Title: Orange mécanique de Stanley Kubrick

Il est surtout connu pour avoir tourné des films comme Les Sentiers de la Gloire en 1957 avec Kirk Douglas,
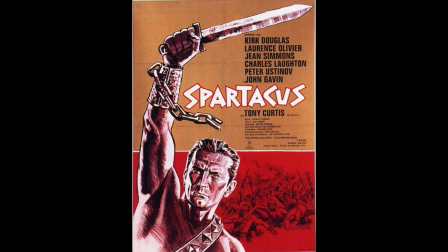4:11 Spartacus en 1960 avec Kirk Douglas et Tony Curtis,
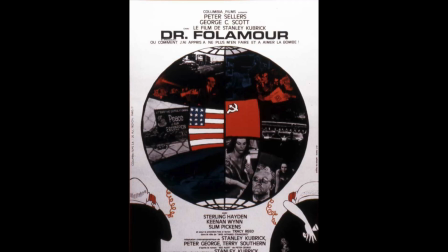4:15 Lolita en 1962, Docteur Fol Amour en 1964,
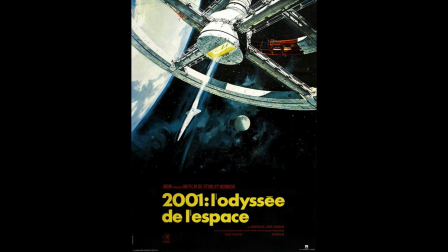4:21 2001, L'Odyssée de l'espace en 1968, Barry Lyndon en 1975,
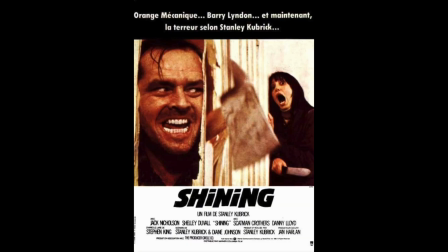4:27 Shining en 1980 avec Jack Nicholson,
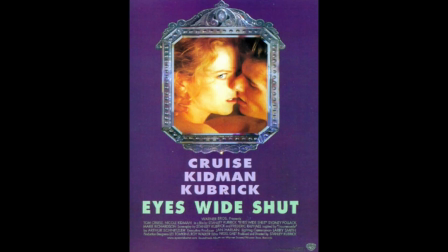4:31 Full Metal Jacket en 1987 et enfin Ice White Shirt en 1999 avec Nicole Kidman et Tom Cruise.
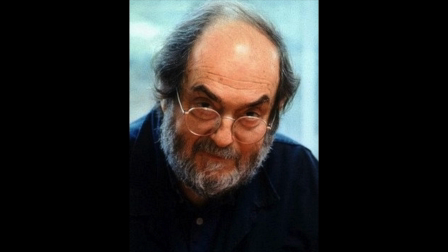4:40 Stan Lee Kubrick est perfectionniste et gère d'une main de fer tous les aspects de ses films, allant de l'écriture du scénario à la distribution. Le film se concentre dès le début sur le personnage d'Alex,
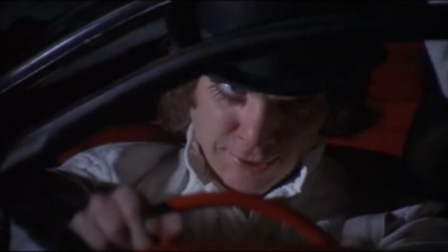4:55 interprété par Malcolm McDowell, qui nous raconte son histoire par le biais de la wow-off très présente.
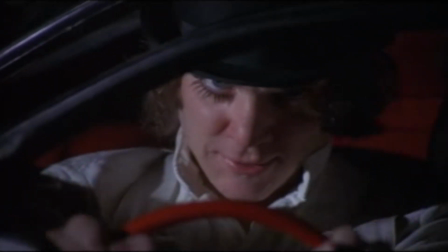5:01 Il considère le spectateur comme ses frères et tente ainsi de créer un lien avec eux.
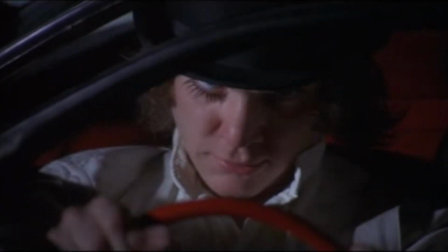5:06 Il veut être un exemple pour eux et a besoin de leur reconnaissance. Il est ce qu'on appelle un narrateur homo-diégétique, ce qui signifie qu'il est le protagoniste principal du film et en même temps qu'il est présent dans l'histoire racontée. Alex est un personnage narcissique doté d'un égo surdimensionné qui aime se mettre en avant au détriment des autres et qui a besoin d'être le centre de l'attention. Cette idée est montrée dès le début car c'est sur lui que s'ouvre le film.
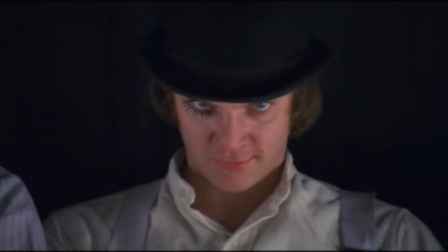5:32 En effet, le premier plan du long métrage montre Alex qui nous fixe et nous défie du regard. Les autres membres du gang sont présentés ensuite. De plus, il vit dans sa propre réalité où toutes les violences sont permises et ne parvient pas à en sortir. Cette idée est montrée par le fait que beaucoup de scènes sont théâtralisées, fantasmées par Alex comme si ce dernier était constamment un acteur en représentation.
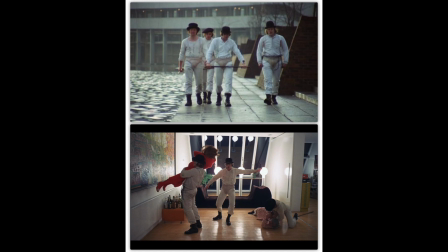5:55 Il porte d'ailleurs un accoutrement dès qu'il sort de chez lui, à savoir des fossiles, un chapeau melon, une combinaison blanche, une coque sur le sexe et un masque pour cacher son visage lorsqu'il laisse libre cours à ses pulsions destructrices.
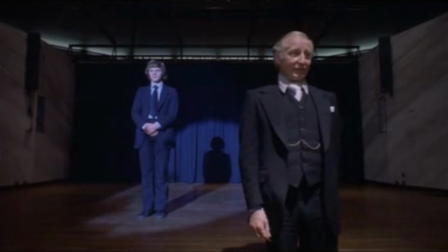6:09 Cette idée est accentuée dans la scène où ce dernier doit montrer publiquement que le traitement qu'il a suivi a marché et qu'il n'a plus de pulsions sexuelles et violentes.
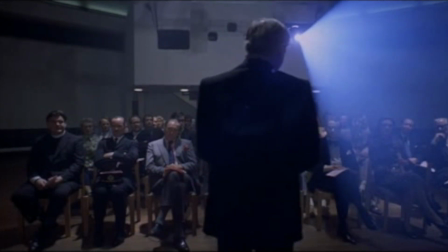6:18 La démonstration se fait dans une pièce qui ressemble énormément à une salle de théâtre puisqu'on peut voir plusieurs
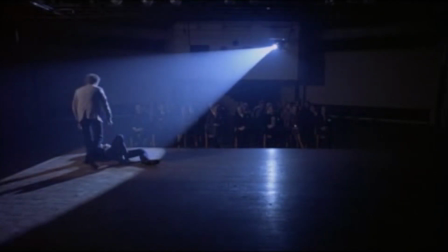6:24 rangées de sièges et une estrade éclairée par un projecteur qui suit les personnages lorsqu'ils se déplacent.
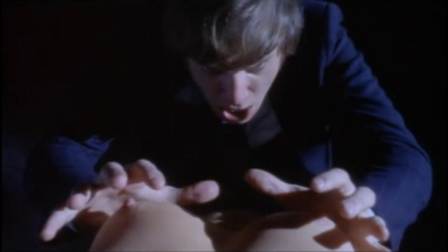6:30 Les protagonistes ne sont pas du tout naturels dans le moment présent.
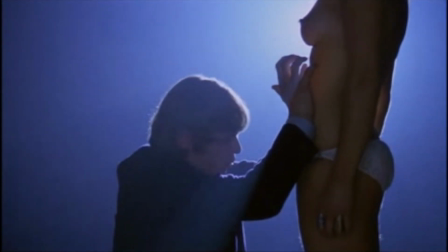6:34 On sent au contraire que l'intervention a été préparée en avance et qu'elle ne laisse place à aucune spontanéité.
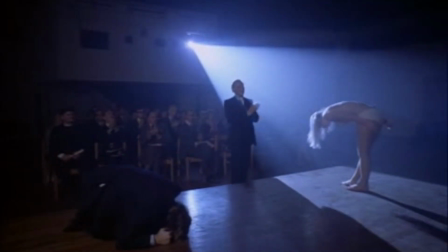6:40 Même leurs gestes sont très théâtraux. Enfin, ils saluent le public comme le font les acteurs à la fin d'une représentation.
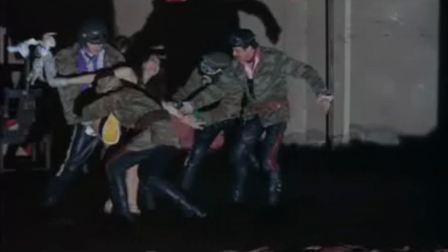6:47 On peut également citer la scène où Billy Boy et sa bande tentent de violer une femme qui
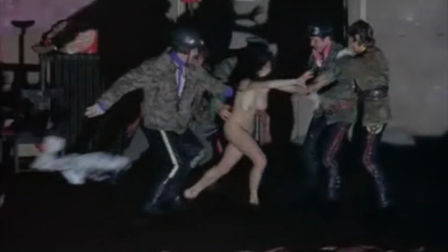6:52 ressemble dans les mouvements des acteurs et avec la musique utilisée à une danse contemporaine.
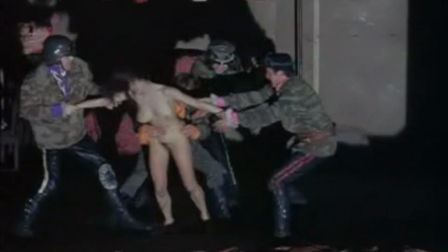6:57 La plupart des personnages du film sont d'ailleurs en pleine représentation,
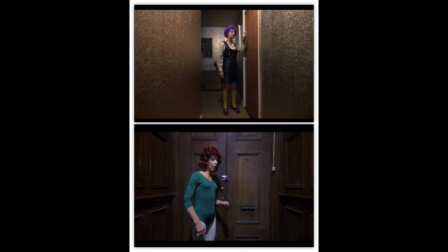7:00 comme par exemple les femmes qui portent souvent des perruques et qui sont habillées de manière excentrique.
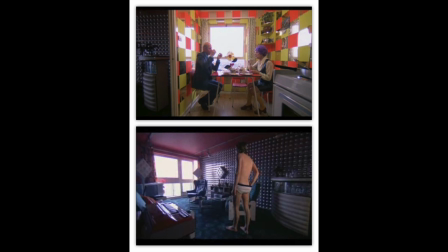7:06 Les décors démesurés aux couleurs kitsch donnent également cette impression de ne pas être dans la réalité mais dans un théâtre.
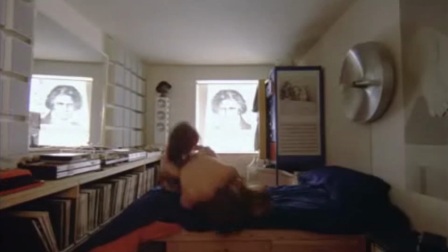7:13 Alex est ensuite un être qui veut assouvir ses désirs tout de suite. On le voit bien dans la scène en accéléré où il fait l'amour avec deux femmes qu'il vient tout juste de rencontrer.
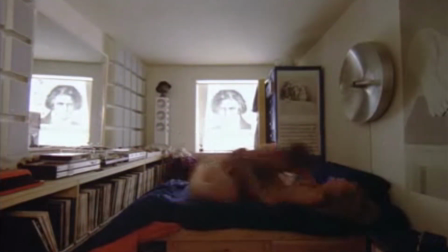7:21 Les trois protagonistes s'adonnent au plaisir de la chair, sans passion quelconque, sans attache.
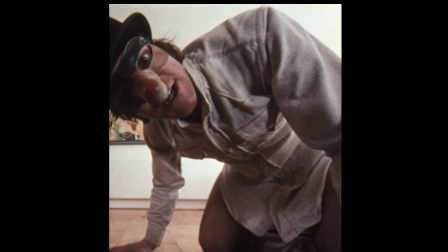7:26 Le sexe est également très présent dans le film. On peut citer entre autres les masques en forme de phallus que portent Alex et Cedrux lorsqu'ils violent ou cassent,
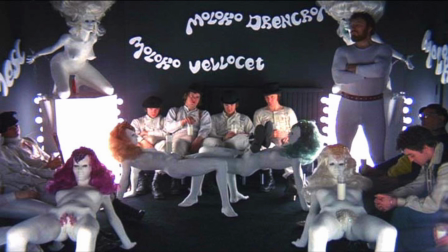7:35 les poupées dénudées qui écartent leurs jambes du milk bar Korova ou encore la sculpture de la femme au chat qui représente un pénis.